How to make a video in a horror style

Above all, he was the first one to be associated with the concept of suspense. Suspense is a feeling of anxiety, nervousness, and anticipation.
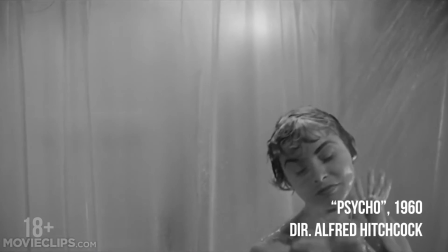255s
By employing this trick in cinematography, directors are able to keep viewers on the edge of their seats,
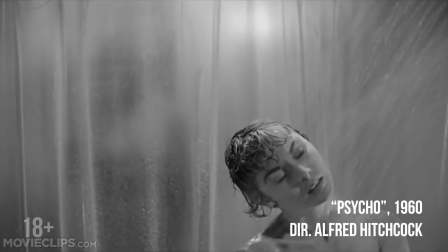261s
filled with tension and uncertainty over an extended period.
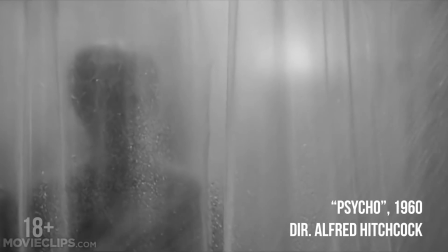265s
Hitchcock was a master of suspense, forcing his viewers wait in anticipation of something terrible they knew was about to happen on the screen.
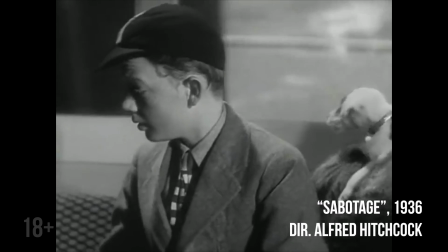273s
A great example is the scene from his film Sabotage,
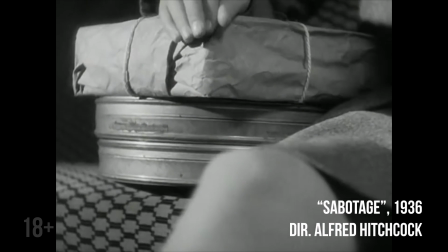278s
1936, where a boy in public transport carries a bomb that is meant to explode at a certain time.
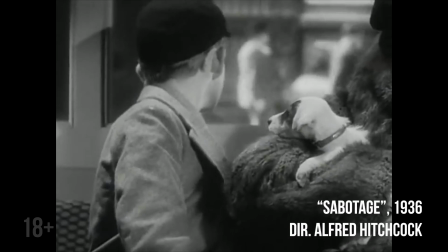284s
Later, many Hollywood filmmakers would adopt this approach.
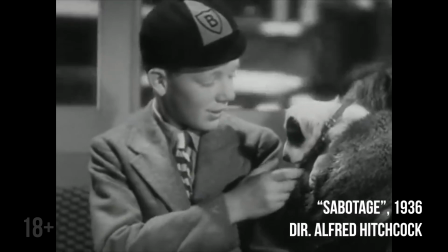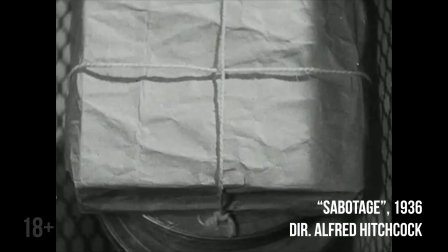Horror movies of 70s and 80s are close to what we're used to seeing nowadays. At the same time, it was getting clear that the main audience for these movies is young people and teenagers, so they became the main characters.
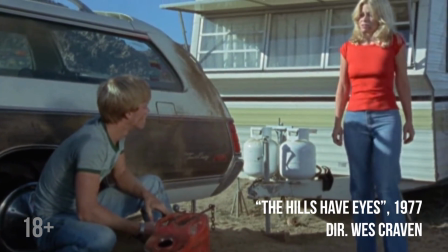311s Nobody's gonna help us. We've got to get out of this ourselves.
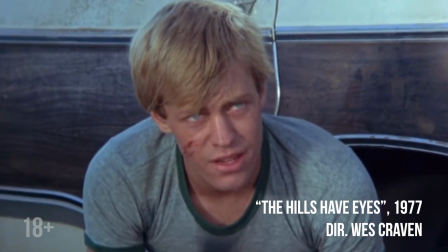318s Well, if you've got any bright ideas, girl, just sing right out.
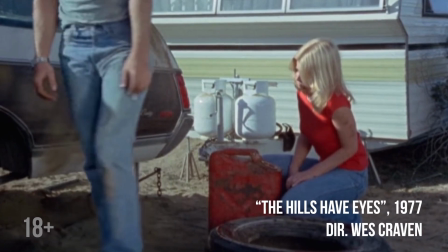In the 90s, the film Scream was a real breakthrough. This film is part of slasher subcategory.
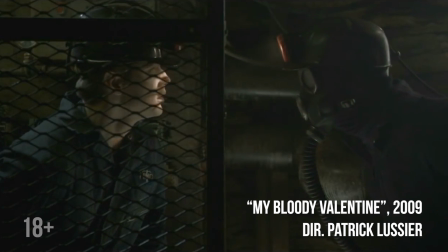335s
Slasher is a subgenre of horror films in which there is usually a psychopathic killer, often hiding his face behind a mask as he kills his many victims.
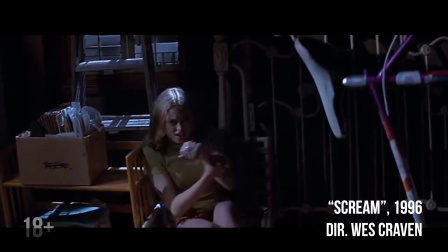346s
Did you know that the working title of Scream was Scary Movie? It was never used, but a series of remakes parodies for this film were named in this way.
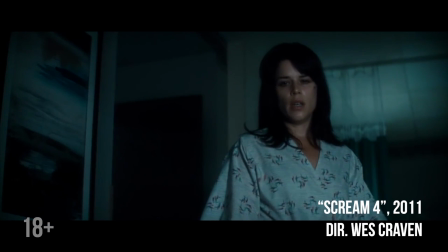353s Speaking of remakes, You forgot the first rule of remakes, Jill.
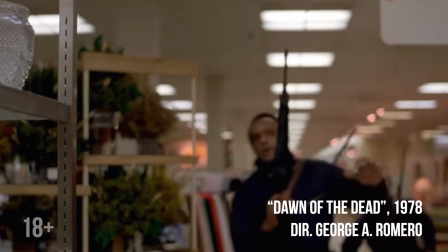358s
Don't with the original. they became a key trend in the 2000s in the horror film genre.
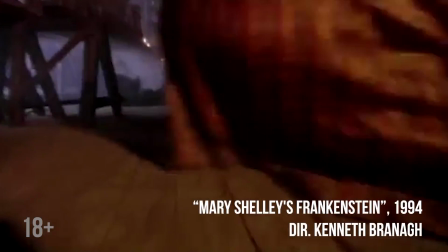364s
The same thing happened with sequels. This isn't surprising because the technology is constantly progressing and storylines are not infinite.
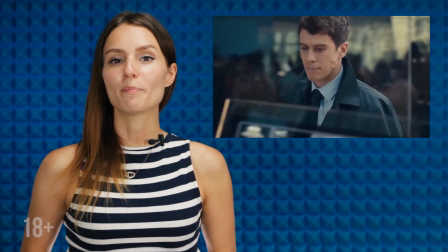375s
Now, what about the 2010s? Along with the development of the internet and the growing popularity of social networks,
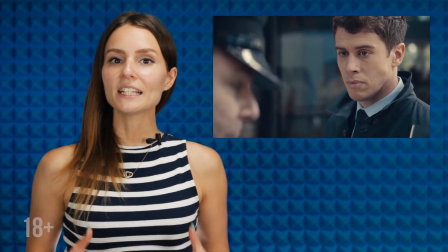382s
horror films have added cyber harassment and the hidden dangers of new technologies to their repertoire. As you noticed, I have watched many horror films in preparing for these references. I picked out 8 main techniques that directors use to frighten us, the audience. Both you and I can use these techniques to create scary videos. But first things first.
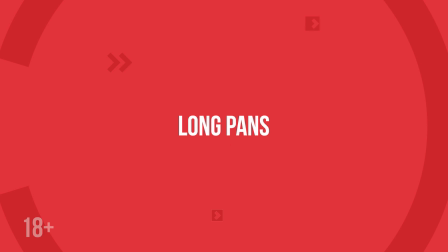402s
Long pans.
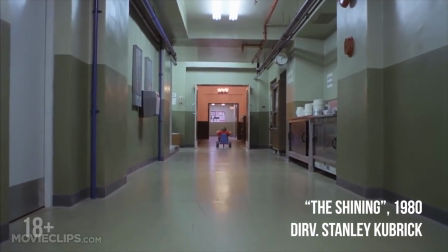404s
Long pans and deliberately lingering scenes are complemented by the camera following the main character, usually at some distance.
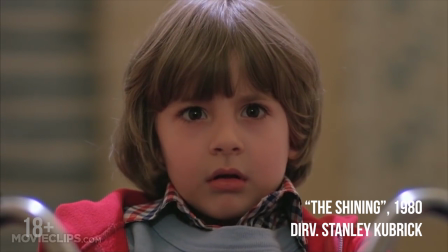413s
Close-ups. Did you notice these close-ups of a little boy and twins alive and then not?
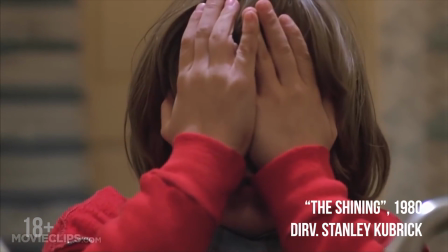421s
A strong emphasis is placed on the hero's evident emotional state.
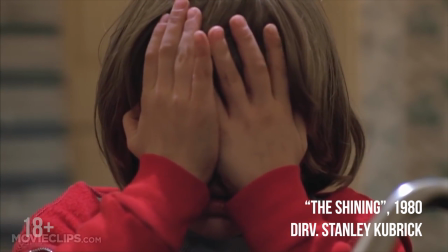425s
Usually this emotion is different degrees of fear, from mild panic to pure horror, thus maximizing the tension.
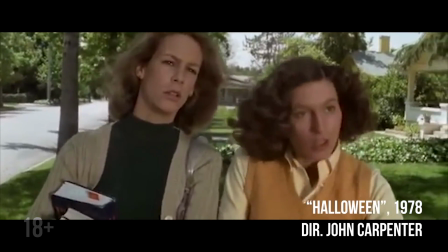435s
Close-ups are often used to shift attention from the frightening creation to the hero, and then again transfer the camera to the villain, who has already magically disappeared.
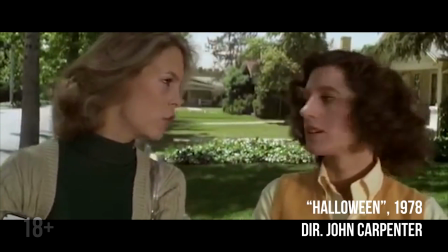443s
Viewers are frightened not so much by the fact that something scary is shown to them,
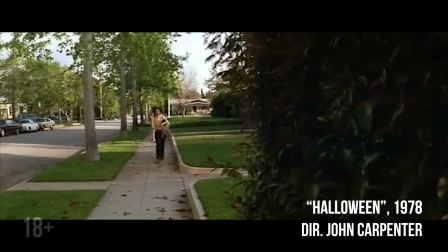447s
but rather when they associate themselves with the character and begin to feel the horror that the character experiences when meeting the villain.
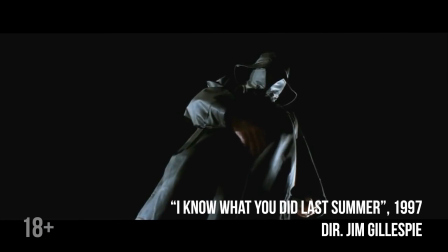460s
Contrast of light and shadows. The action of most scenes in horror movies unfolds in semi-darkness.
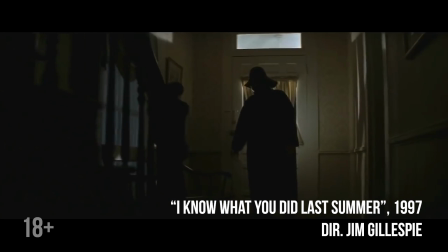466s
The faces of the heroes and key details are highlighted with a bright light, a flashlight, the light from a phone, a ray of light coming through a small gap.
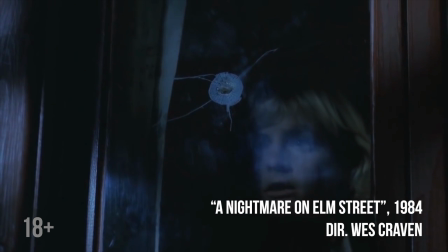475s
There is usually only one source of light, which creates overexposure and hard shadows.
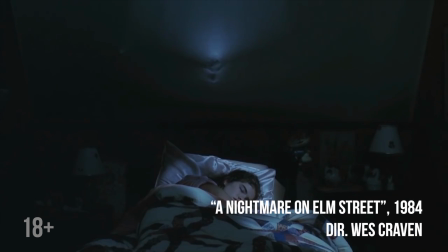480s
This is standard operating procedure in horror films.
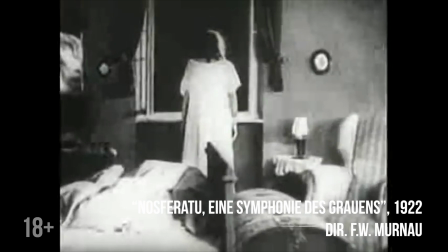488s
The understatement. Been around for a long time but still effective.
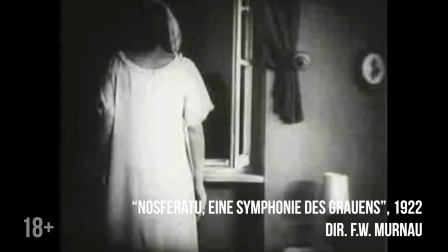492s
To cause horror and thrill in viewers, it is not necessary to show them a dismemberment or a monster in all its gory details.
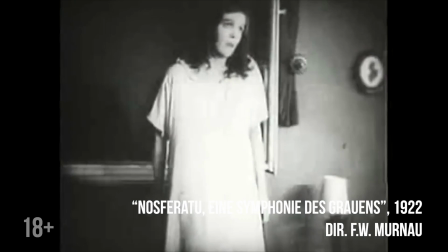499s
Our brain is arranged in such a way that it needs only a hint, and it will complete the picture and frighten itself more than any master of visual effects can.
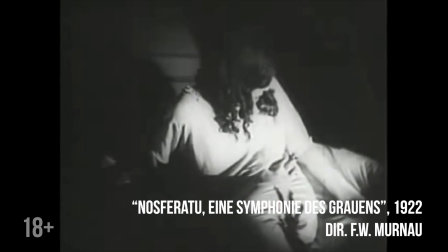508s
In this classic example, the victim doesn't see the villain, but the viewer already sees a creeping shadow.
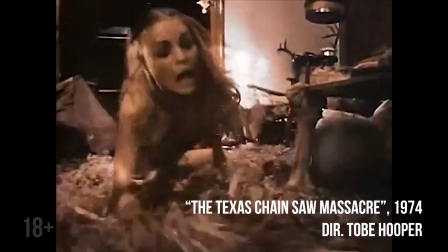514s
The rhythm. Every horror movie has a scene where evil is encountered.
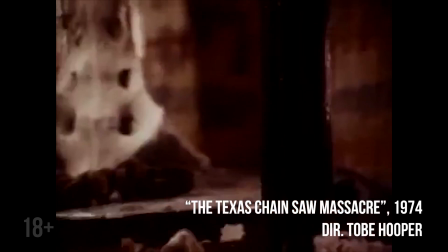520s
In this case, what happens before and after the appearance of the villain is almost more important than the actual meeting.
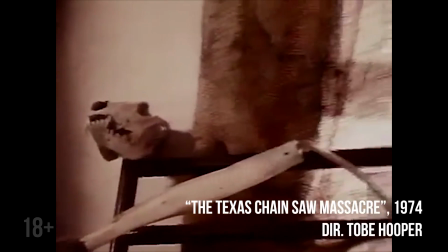526s
The before moment is usually long and detailed. The tension is building. Then a short pause.
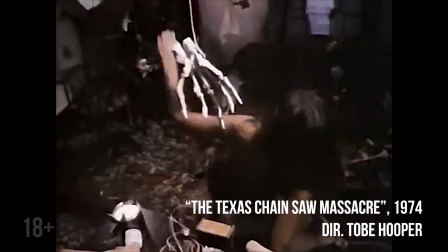531s
The characters stop, the music suddenly breaks, a sharp explosion, a leap, a monster or a villain screams in silence.
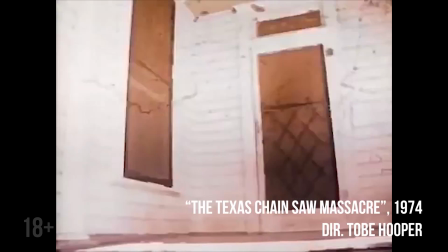538s
And then the action begins to unfold very quickly, and the shock effect increases exponentially.
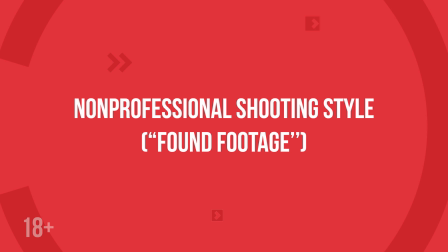545s
Non-professional shooting style, found footage.
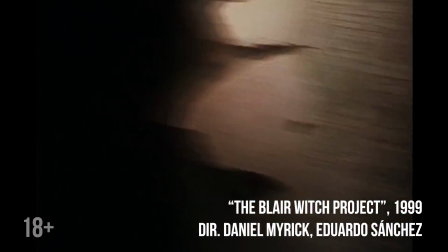548s
These can be frames from a surveillance camera or an amateur camera or a phone, what one of the participants of the terrible events managed to shoot.
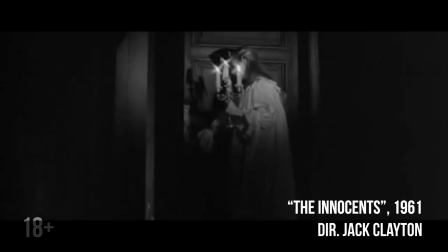559s
Sound effects. Intense music or sudden changes in sound, of course, will impact the audience.
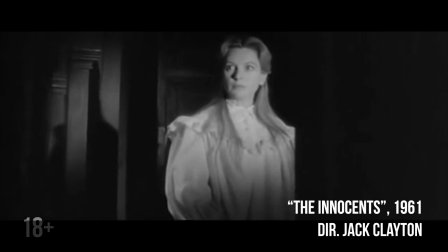565s
Also, due to the fact that viewers do not see everything that happens, sometimes sharp and eerie sounds can force viewers to complete a terrible picture on their own.
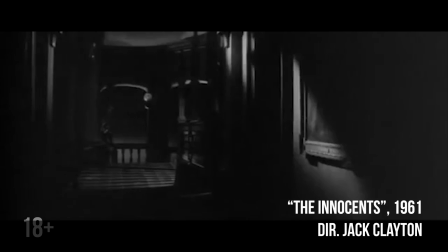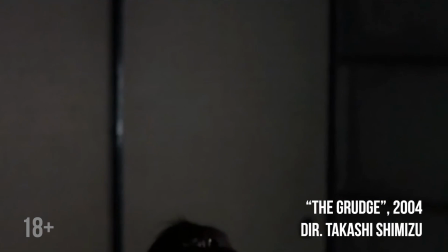582s
Sometimes a creaking door, a light puff of wind, shuffling steps, or noise from a radio is enough.
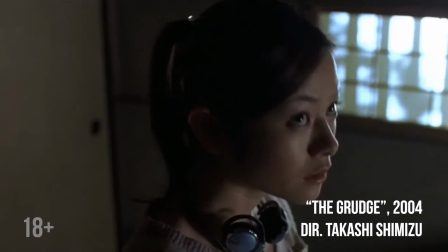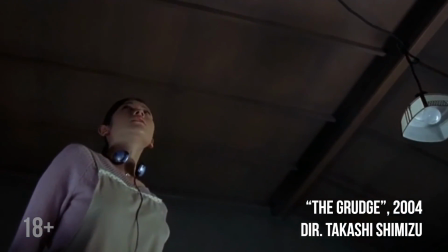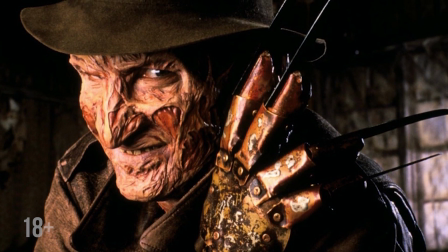601s
Recognizable images. Finally, there are the frightening looks created with graphics, visual effects, or masterfully applied makeup.
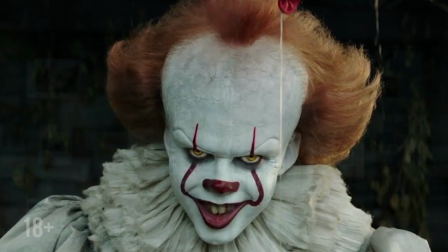608s
Many of them, like scary clowns, innocent girls in strange circumstances,
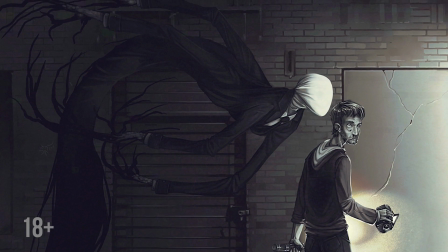612s
or a man in a hockey mask, have become recognizable and instantly give people the creeps. Let's see how I managed to film and edit my own scary movie using some typical tricks from horror movies. For this video, we used a GoPro camera, a fastening, and this step ladder. Instead of a GoPro camera, you might as well use an ordinary phone. And my recommendation would be to use this fisheye lens, it will look cool. Well, it's important how to build a frame because you need to make sure that everyone is in the shot. Also, with the help of all these devices, you can create the so-called video surveillance effect.
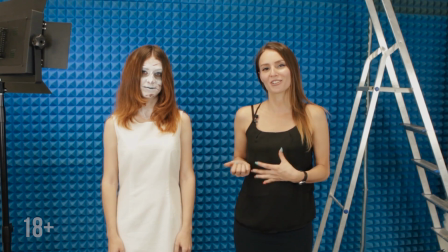648s
Absolute evil in my horror scene is played by Sasha, our colleague. Recognizable image, isn't it?
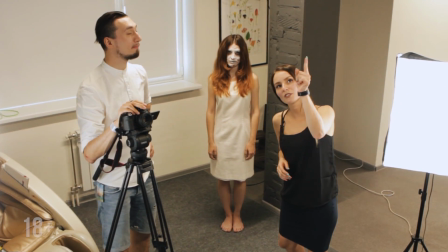655s
Well, we did the makeup ourselves. So the camera is installed, the actors are in place, and the script is ready.
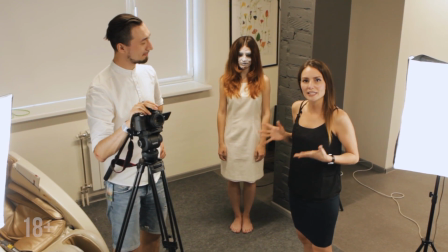661s
Seems like everything is fine, except that we don't have a budget for special effects.
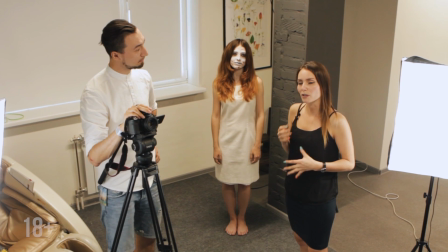666s
So the magic of a scary movie will be added at the editing stage.
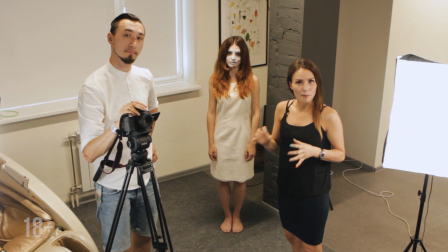670s
Well, we will just shoot the whole thing at a single pass, and then we will cut out all the extra fragments. For example, I want to use contrast light. Like suddenly it became very dark, then Sasha appeared in the frame, highlighted with a bright light.
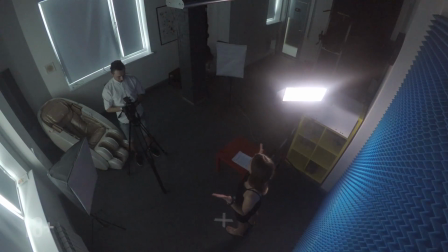684s
I'll just ask the assistant to turn off the lights, then Sasha will appear, and then the assistant will turn on the lamp again.
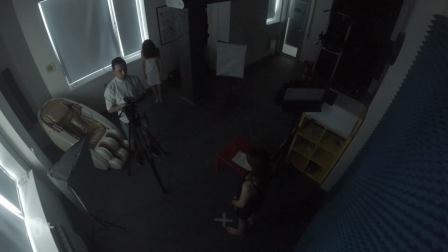692s
Any extra moves, mistakes, and pauses will be deleted over the editing stage.
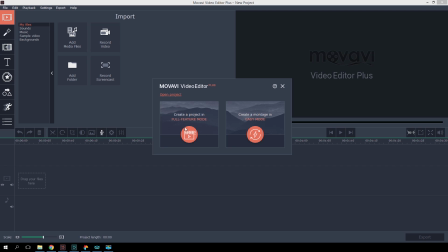701s
Now the editing. I'll use Video Editor Plus from Movavi. Switching to the program's advanced mode, I load all the elements of my horror movie.
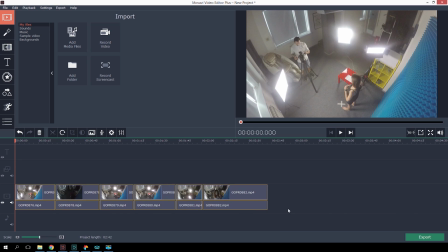711s
Now I will cut out all the failed moments that are more comic than horrifying.
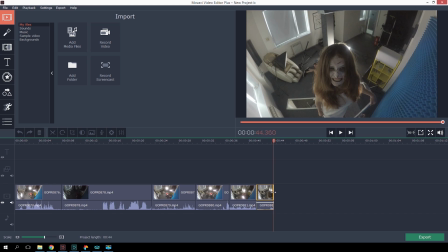719s
Well, now it's better. As I said before, you can add more tension with so-called found footage. There is a camera video clip included in the program that would work for this situation.
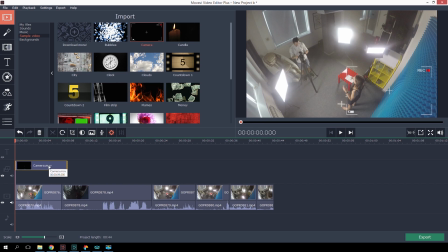729s
I simply drag it to the timeline. It can be superimposed on the video as an additional layer.